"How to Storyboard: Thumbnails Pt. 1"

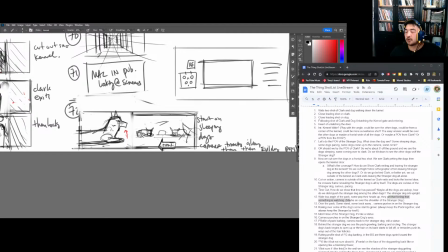Now, my instincts were to say go from right to left, because, you know, it's a little more jarring for people, because, like, we usually read from left to right, so it's a little bit easier.
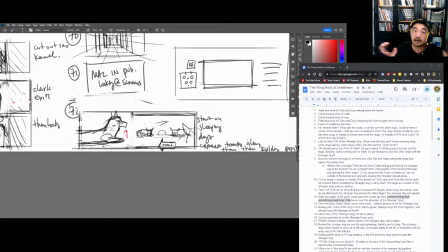It's more unbalanced if you're going right to left. And then now this. Actually, no, scratch that.
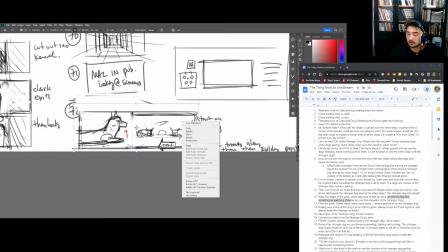That's much better. Scratch that.
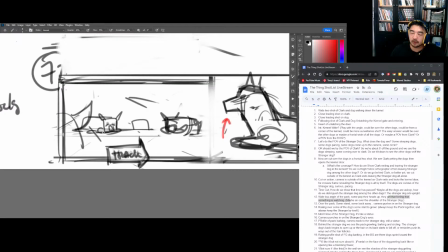So basically, I'm going from left to right because it's normal,
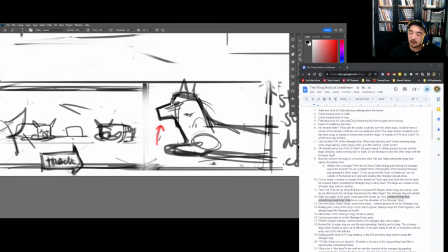and then the dog right here, our evil dog right here, is looking right to left, brings its head up,
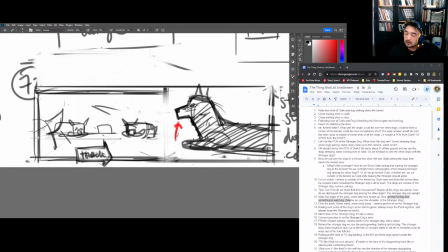and then I don't know, subconsciously it's just like off-putting when someone is looking from right to left because of the reading direction.
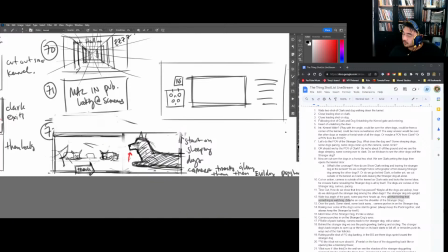Anyways, man, I'm just explaining too much. I need to just keep going.
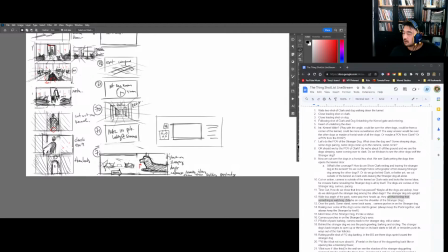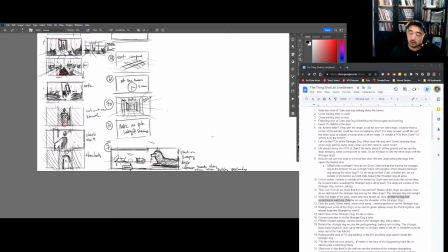Throw that drop shadow. I have no idea where they are right now, but if I were to guess,
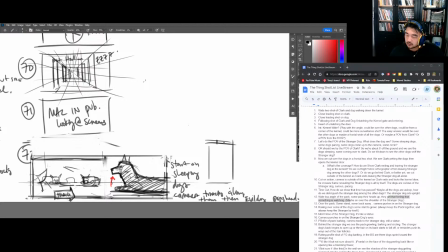here's the door, here's the dog,
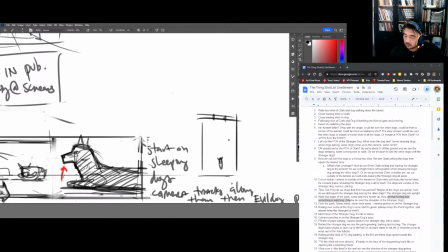yeah, this is a place where we take the dearly departed people who have done well,
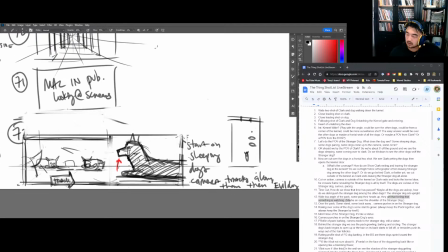people who have lived good lives, and we put them into earth that has been touched by the wild mother, and in turn she grants them with beauty and so what we're doing. That's what we're doing.
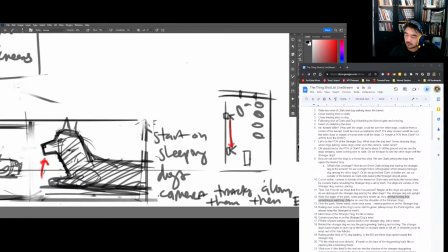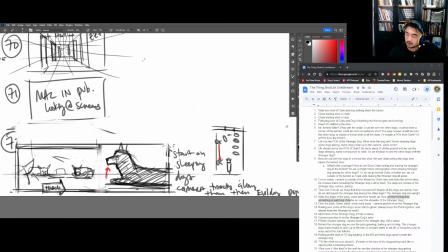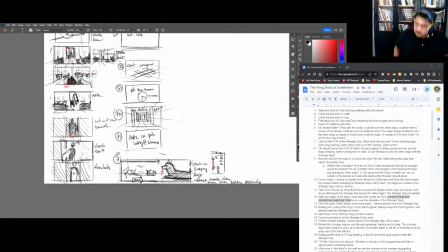Yeah, another way, what I usually sometimes do is just draw all overheads and figure out where the cameras are, and then I'll start drawing. But I don't know, it just depends on how you feel.
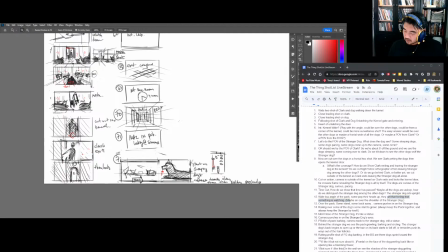Are you a bad guy?
Alright, so then You know, honestly, dog pops its head up like this.
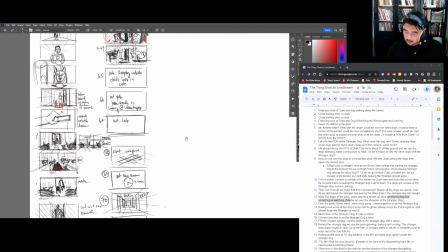Have an opinion on that. I'm a good gardener. What do you grow other than dead tea?
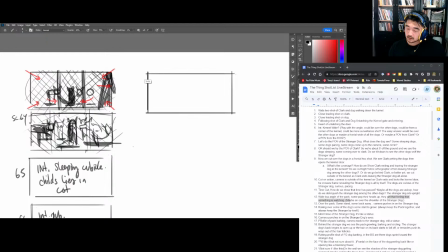I grow lilies. I grow mushrooms, moss.
Wide, low angle of the pack. Some pups pop it
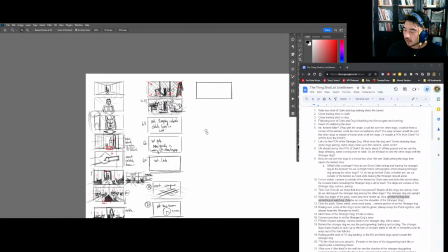up. Ah, okay. So maybe from here.
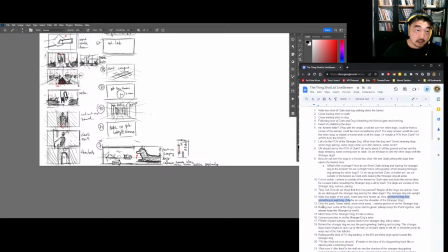So I'm coming back to my shot list, and let's see, time cut right here. What I'm gonna do is I take this, I'm gonna strike it. How do I strike it? Format options.
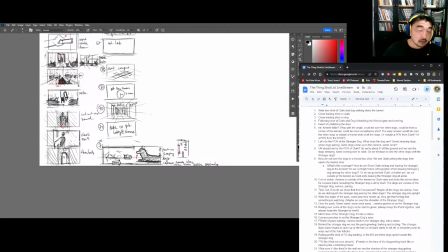Strike. Yeah. And I'm gonna update it so I don't get lost. Now I'm lost.